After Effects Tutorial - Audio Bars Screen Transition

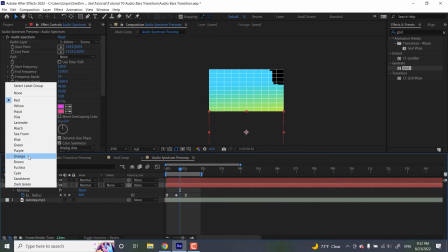495s
So you place that grid effect on your new black solid. I'm actually going to color code this so it's like a different color so I can tell which one's a grid, which one's not.
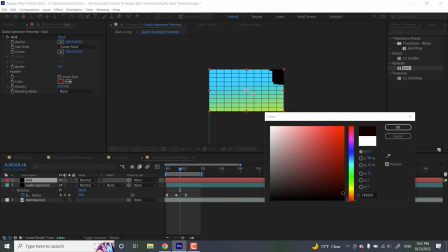504s
And I want to change the color of my grid to black. We're going to be using this thing as a track matte,
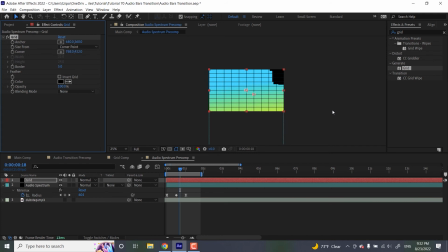510s
which means that we want the audio spectrum layer to take its cue from the grid shape, meaning we're going to tell the audio spectrum layer, you can only appear in these certain areas according to this grid layer. And I'll show you what I mean as we go along. We're going to change the border to 10, make it nice and thick.
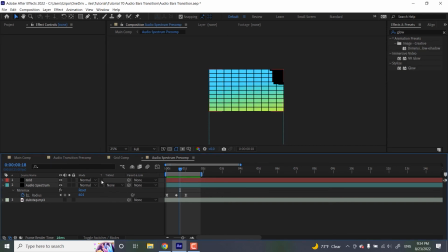529s
So now that we have our grid in place, we're going to activate this preserve transparency kind of thing. If you don't see it, hit toggle switches and modes. And basically anything that is outside of the audio spectrum layer is going to be essentially cut off.
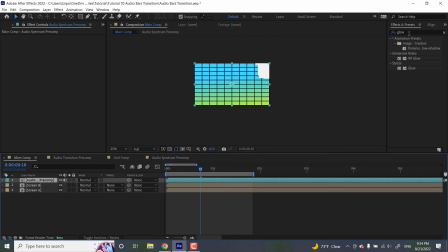547s
So after that, we head back to our main comp. And we're going to type in a glow in our effects and presets. I already had it typed in, I guess. And we're going to put a glow over our audio pre-comp. And that's just to give it a bit more of a cyber feel. You don't have to do this, but I like it. I'm going to set my glow radius to 15 and the glow intensity to 1.5.
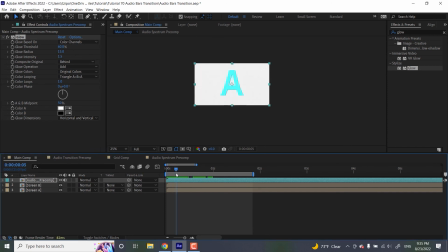567s
That's how I like it. And so the last thing I would do is line up your transition, your screen wipe with your jump cut. So I'm going to hide this. I'm going to navigate to where that cut happens. It's like right here.
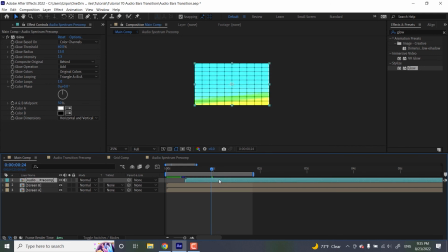582s
I'm going to turn on my new screen transition and I'm going to place where it covers the screen right over my jump cut. And so let's see what that looks like. There we go. It's doing what I want it to do.
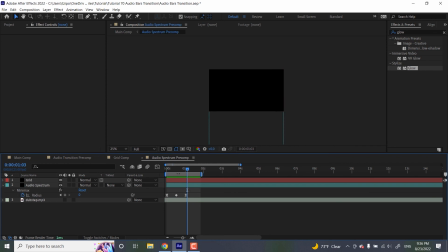594s
I might actually go back into audio spectrum and like change up where the sound is on the timeline, just because I think that it might be more interesting if it has like a little bit more variation as it animates.
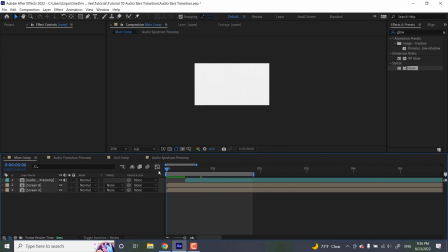610s
But that's pretty much it. And yeah, so like I mentioned, I personally think that this wipe would look great combined with projects revolving around urban areas, nightlife, clubs, music, technology, anything like that. You can feel free to adjust the settings, which track you use for the audio spectrum effect, and the colors, of course.
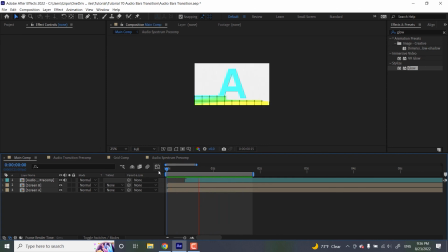628s
You can use this in conjunction with animated projects, or if you work with live action footage, place it over maybe like a drone video of a city at night or of a musician at a concert. It's, pretty much up to you, just a couple of ideas. And yeah, that's all for this tutorial. I hope you've enjoyed learning how to make your own audio bar transition in Adobe After Effects.
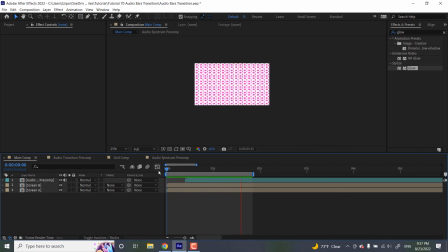646s
If you have any questions or suggestions for future tutorials, let us know in the comments. If you have any motion graphics projects that you're working on, we would love to hear about that. So yeah, this has been Spar Designs for Noble Desktop.